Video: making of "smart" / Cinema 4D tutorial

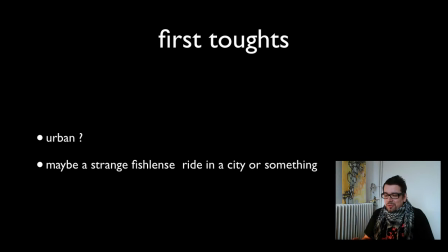Oh yeah, I have to say, I didn't do English videos or something before because I'm not very familiar with English.
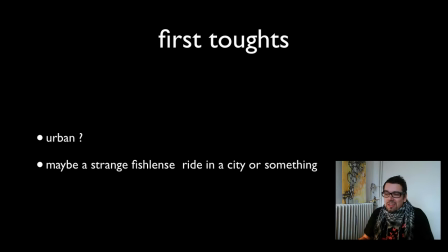Yeah, I was raised in East Germany and didn't have English in the school. Just learning a bit English when I playing adventure games on my first 8-bit Atari 800 computer, yeah?
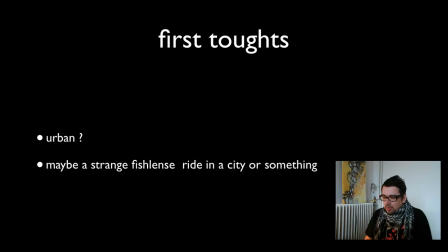Like look east and put this thing to another thing or something. Okay, so you have to excuse me when I break sometimes speaking because I lost words. Okay, so my first task is urban. What can I do? We see.
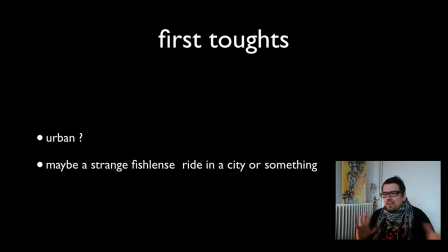And one thing I dealing the last time with is some kind of fish lands I love because you have very strange pictures, yeah. And I did a first test, so like this,
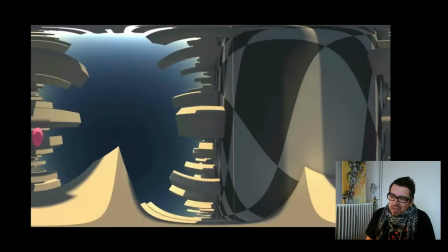and show this to FeedMe and think, hey, maybe we can do something with this.
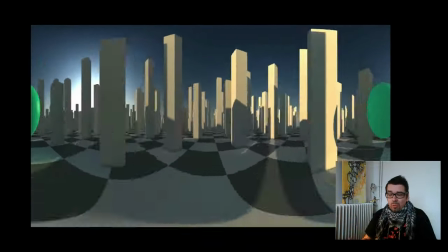I like this strange thing, yeah, because it's just a normal world, and the fish lands can
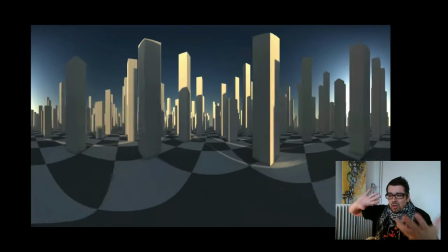make it to a morphing thing, and I like it.
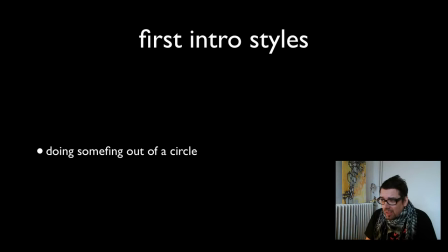And okay, this was the first thing, and okay, then I start with some styles, yeah. What can I do with the circle thing, yeah? And the first come in my mind is
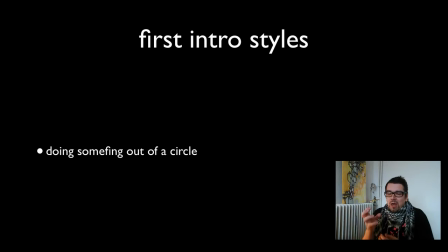structure where the little car, the smart car, is in the center, and something is building around. and I don't know why, but I like the idea. The smart car is just
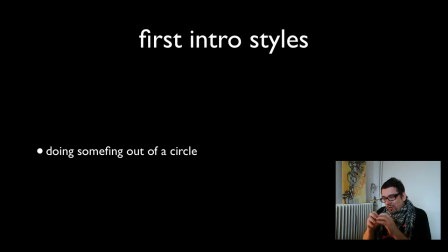a little piece out of a very big, strange construction.
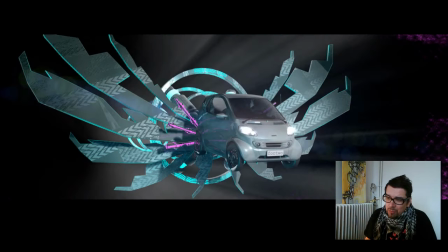Yeah. So I did some style frames, but at this time we asking the client to if we can have a full detailed smart Bravos 3D model,
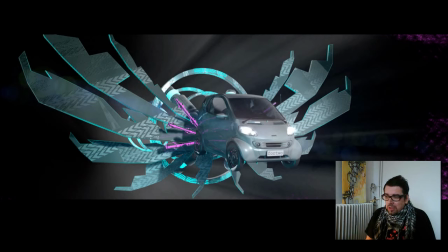but just getting some light 3D model from the model before. I think this is called Smart for 2 or something. Yeah. So for my style frames I use this not Smart Bravos
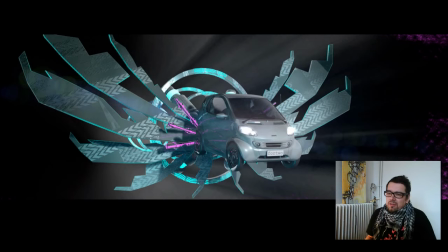3D model, and yeah, doing stuff like this is very first steps.
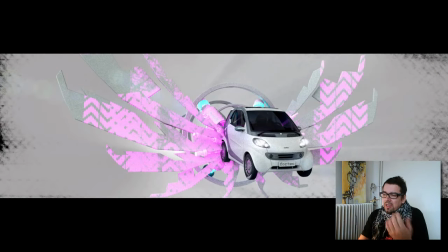You see, trying different colors on something, and yeah, this is very looking very typical motion design stuff because of this stamps and a bit grunge
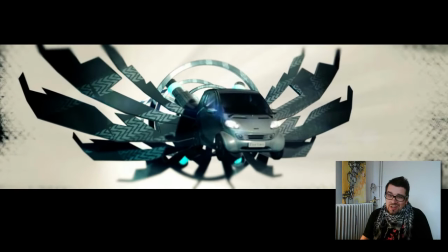things, and I'm testing, and of course I do animated test always when I testing style frames.
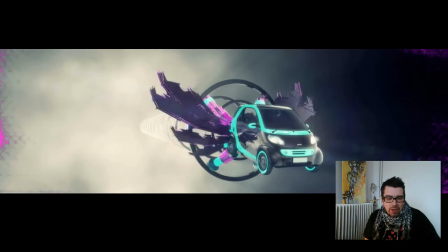Like this. Oh yeah, this is the first test. What's happened?
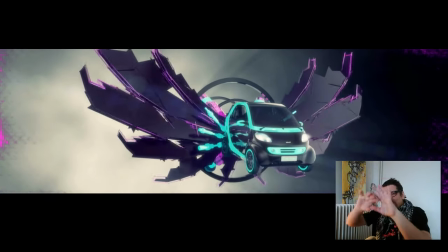Maybe the smart coming out of some light in the circle shape thing and coming out, yeah.
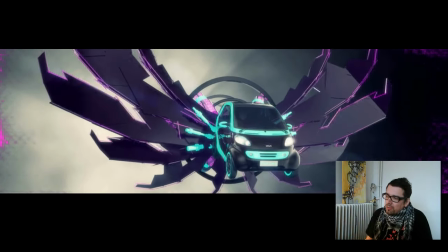And so I'm doing my first raw
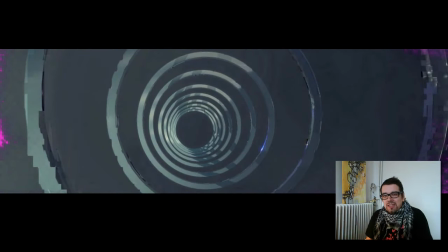brainstorming test and think, yeah, that's maybe a nice idea for some kind of intro.
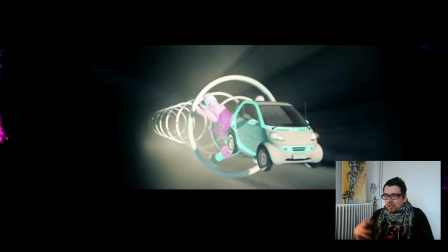And okay, it's cool. Can use it maybe, and I try some different lighting, some different shading,
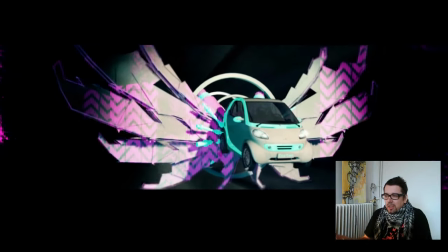some styles, and yeah, I like the idea and saying, okay, this could work.